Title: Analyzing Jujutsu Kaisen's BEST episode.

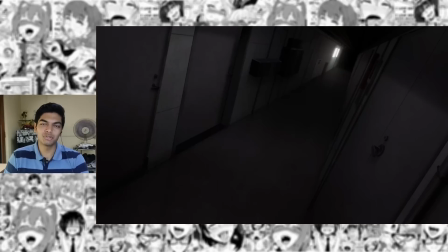[8:19]
is trying to be nice to him but all it really does is rub salt to the injury high bar Haibara's death just makes everything worse. He sees Haibara's death as blood in his hands. Not because he killed Haibara, but because he's refusing to kill all the people who are not jiu-jitsu sorcerers. Which ironically enough, would actually put even more blood in his hands. But that again goes to show just how twisted his ideologies have gotten.
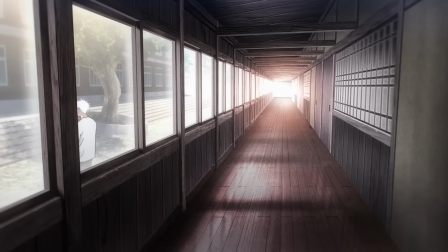[8:41]
This is my favorite sequence of the episode. Because unlike the first sequence of this episode that used on-the-nose visual metaphors,
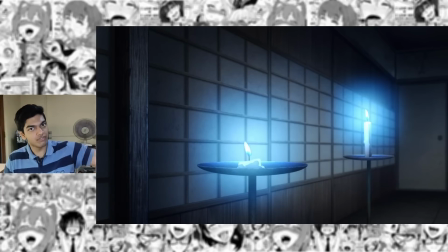[8:47]
it takes a completely different level of genius to construct visual metaphors by physical ideas that make sense.
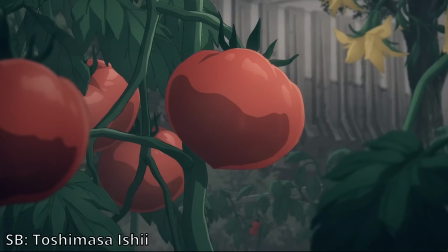[8:55]
An example would be the sequences with the tomato in Heavenly Delusion episode 12. What is happening to the tomato physically makes sense but it stands for something entirely different.
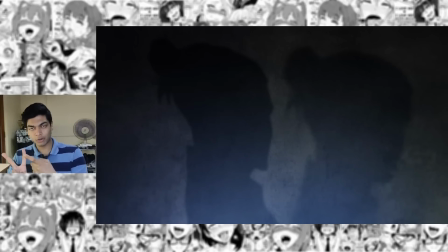[9:04]
That is exactly what is happening here. The two sides of Gero, Jujutsu Sorcerer Gero and the part of him that despises non-Jujutsu sorcerers are shown by the shadows. One of them is a little more faded than the other one. The two shadows are not randomly thrown in there.
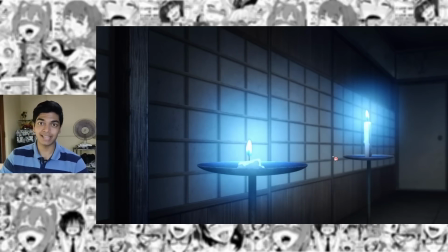[9:17]
There are two shadows because there are two sources of light. One candle that is standing strong and the one that is just barely lit up is his jujutsu sorcerer side.
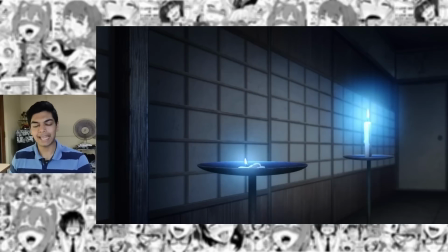[9:25]
And finally this incident with the two girls pushes him over the edge. The candle that represents jujutsu sorcerer ghetto goes out.
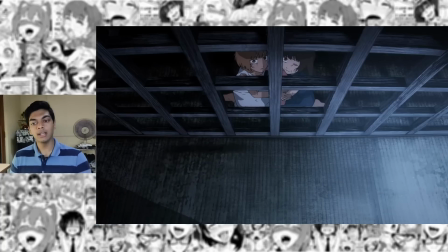[9:32]
Only one true ghetto remains now. Apart from that the framing is also brilliant. These two girls are thrown in like a prison kind of space but their faces are perfectly visible.
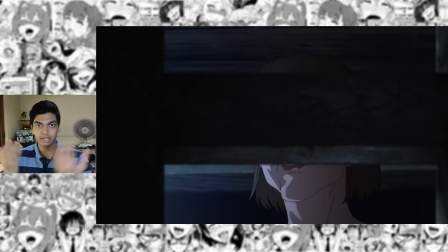[9:41]
Whereas the other two you know the ones outside the prison their faces are completely blocked off by the very bars they're using to imprison the children
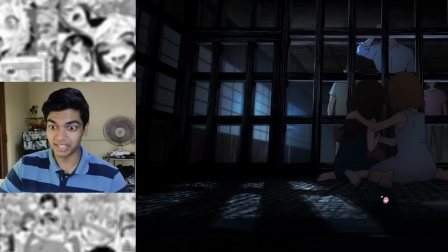[9:48]
you have not trapped the little girls in prison you are trapped in the real prison with geto suguru then it's just a master class of hisashi muri's
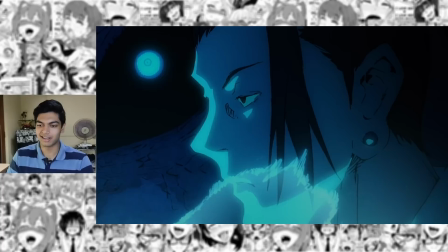[9:57]
incredible animation i have to talk about this in the animation analysis the uzumaki pin on his uniform finally falls
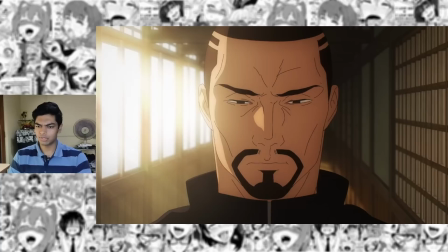[10:03]
to the ground geto suguru is no longer a jujutsu sorcerer the voice acting in this entire scenario is just absolutely incredible.
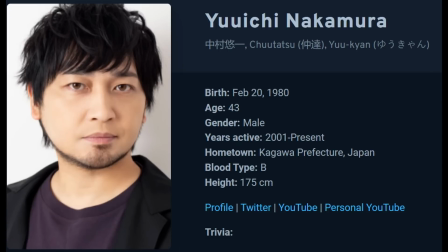[10:10]
Gojo's voice actor crushes it every time.
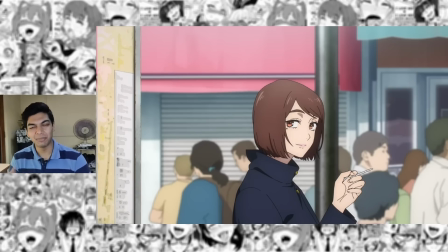[10:12]
His voice acting for crazy Gojo in the previous episode is just absolutely perfect because he's also voicing my favorite character in Blue Lock and that guy's got some absolutely crazy lines coming up soon in Blue Lock and I can't wait to see the anime to adapt that in still frames. Also I love just how chill Shoko is.
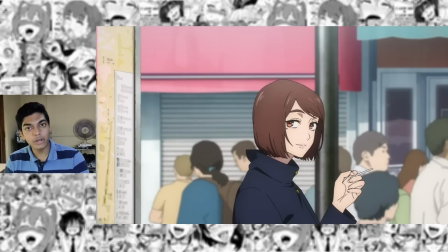[10:30]
I don't really know what she's actually looking for here because even after ghetto comes she's not really lit the cigarette she's still not smoking she's just putting
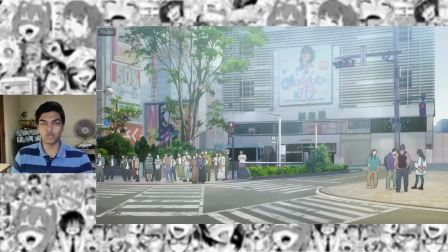[10:38]
the cigarette into her mouth again just love how chilled she is with when gojo tells her i'm assuming to catch suguru i'm not gonna fucking do
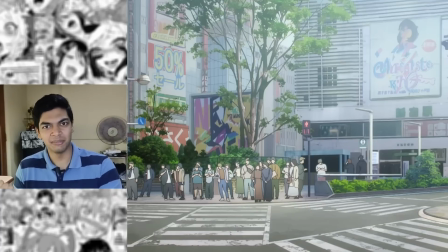[10:45]
that he's a special grade sorcerer he's gonna fucking kill me extraordinary framing work again remember
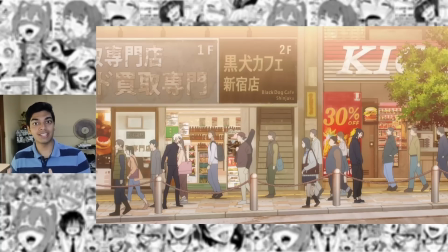[10:50]
how in the beginning the distance between them was exaggerated by using complex perspectives
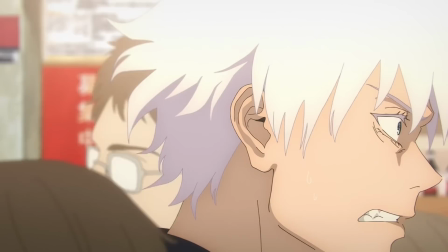[10:54]
in terms of spacing now their gap is being bridged multiple times by using vehicles as transitions and gojo just has no reply to what
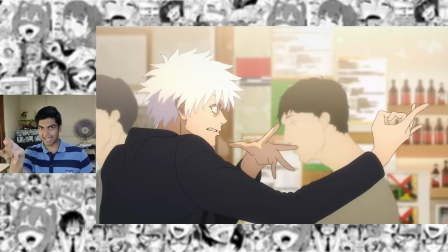[11:03]
Ghetto is saying. He prepares to attack him with this specific hand sign but he's unable to carry forth because of his kindness.
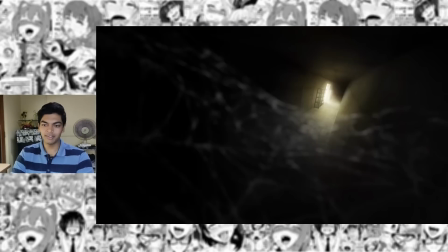[11:09]
This is Ghetto taking his new persona here and you start off with a spider web.
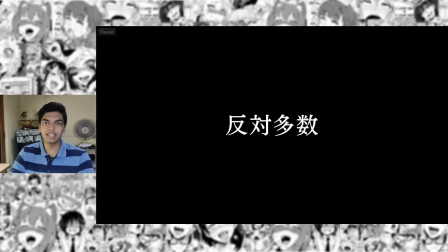[11:15]
Of course classic. The incredible animation with his performance and all of that is great but what I want you to pay attention to is the score.
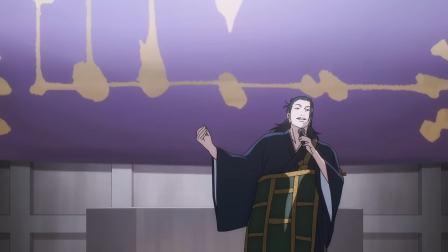[11:23]
The score did not come out of nowhere either.
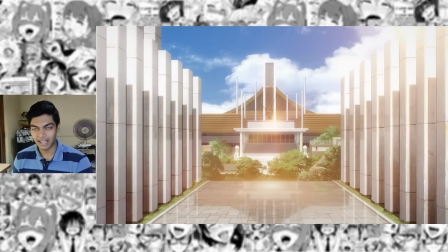[11:28]
If you go to the previous scene, you can see that this is the last and final phase of the clap cycle.
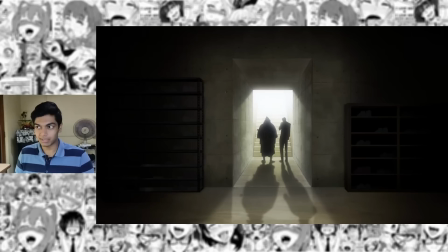[11:34]
It's already established that the people who are clapping here,
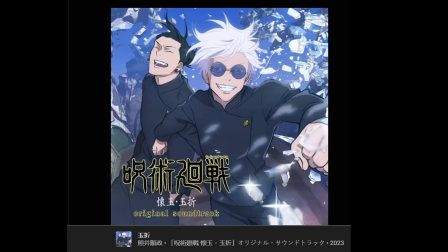[11:36]
they are the same people who clapped for Amanai's death and their clapping fades out and transitions into Ghetto's theme.
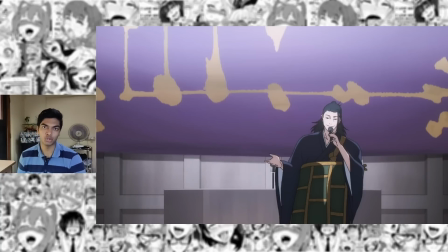[11:46]
Massive praises to Atsushi Nakagawa who is the episode director. Though all of this is being storyboarded by Shota Kushizono, Nakagawa as episode director is the one who's processing Goso's storyboards as the audiovisual masterpiece that you're seeing on screen right now.
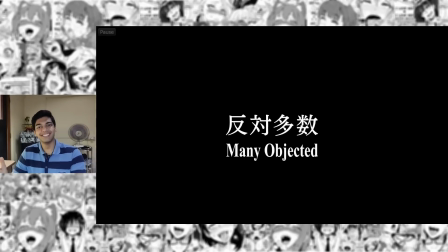[11:59]
I also absolutely love this cut in. Many objected. I don't even need to show them objecting because they're so irrelevant.
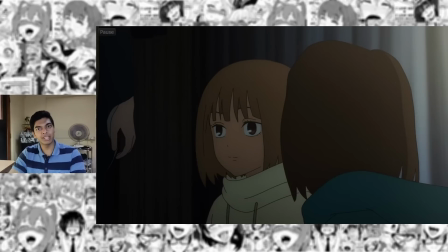[12:06]
Love the parallels between mentor Ghetto and mentor Gojo as well.
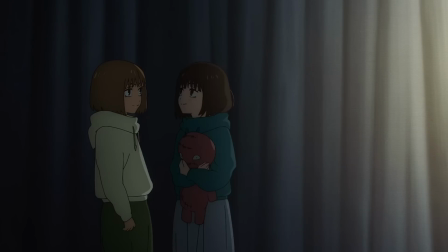[12:10]
The two girls with respective to this frame are still on the side of brightness whereas Ghetto is coming from the pitch black side.
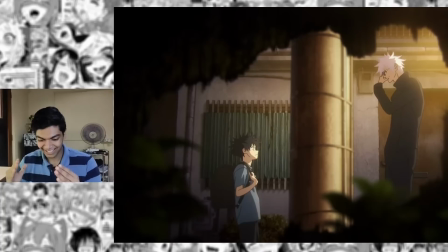[12:16]
Now we get to the exact opposite side. Look at where the source of light is placed here. I have to say again a masterpiece on every possible level.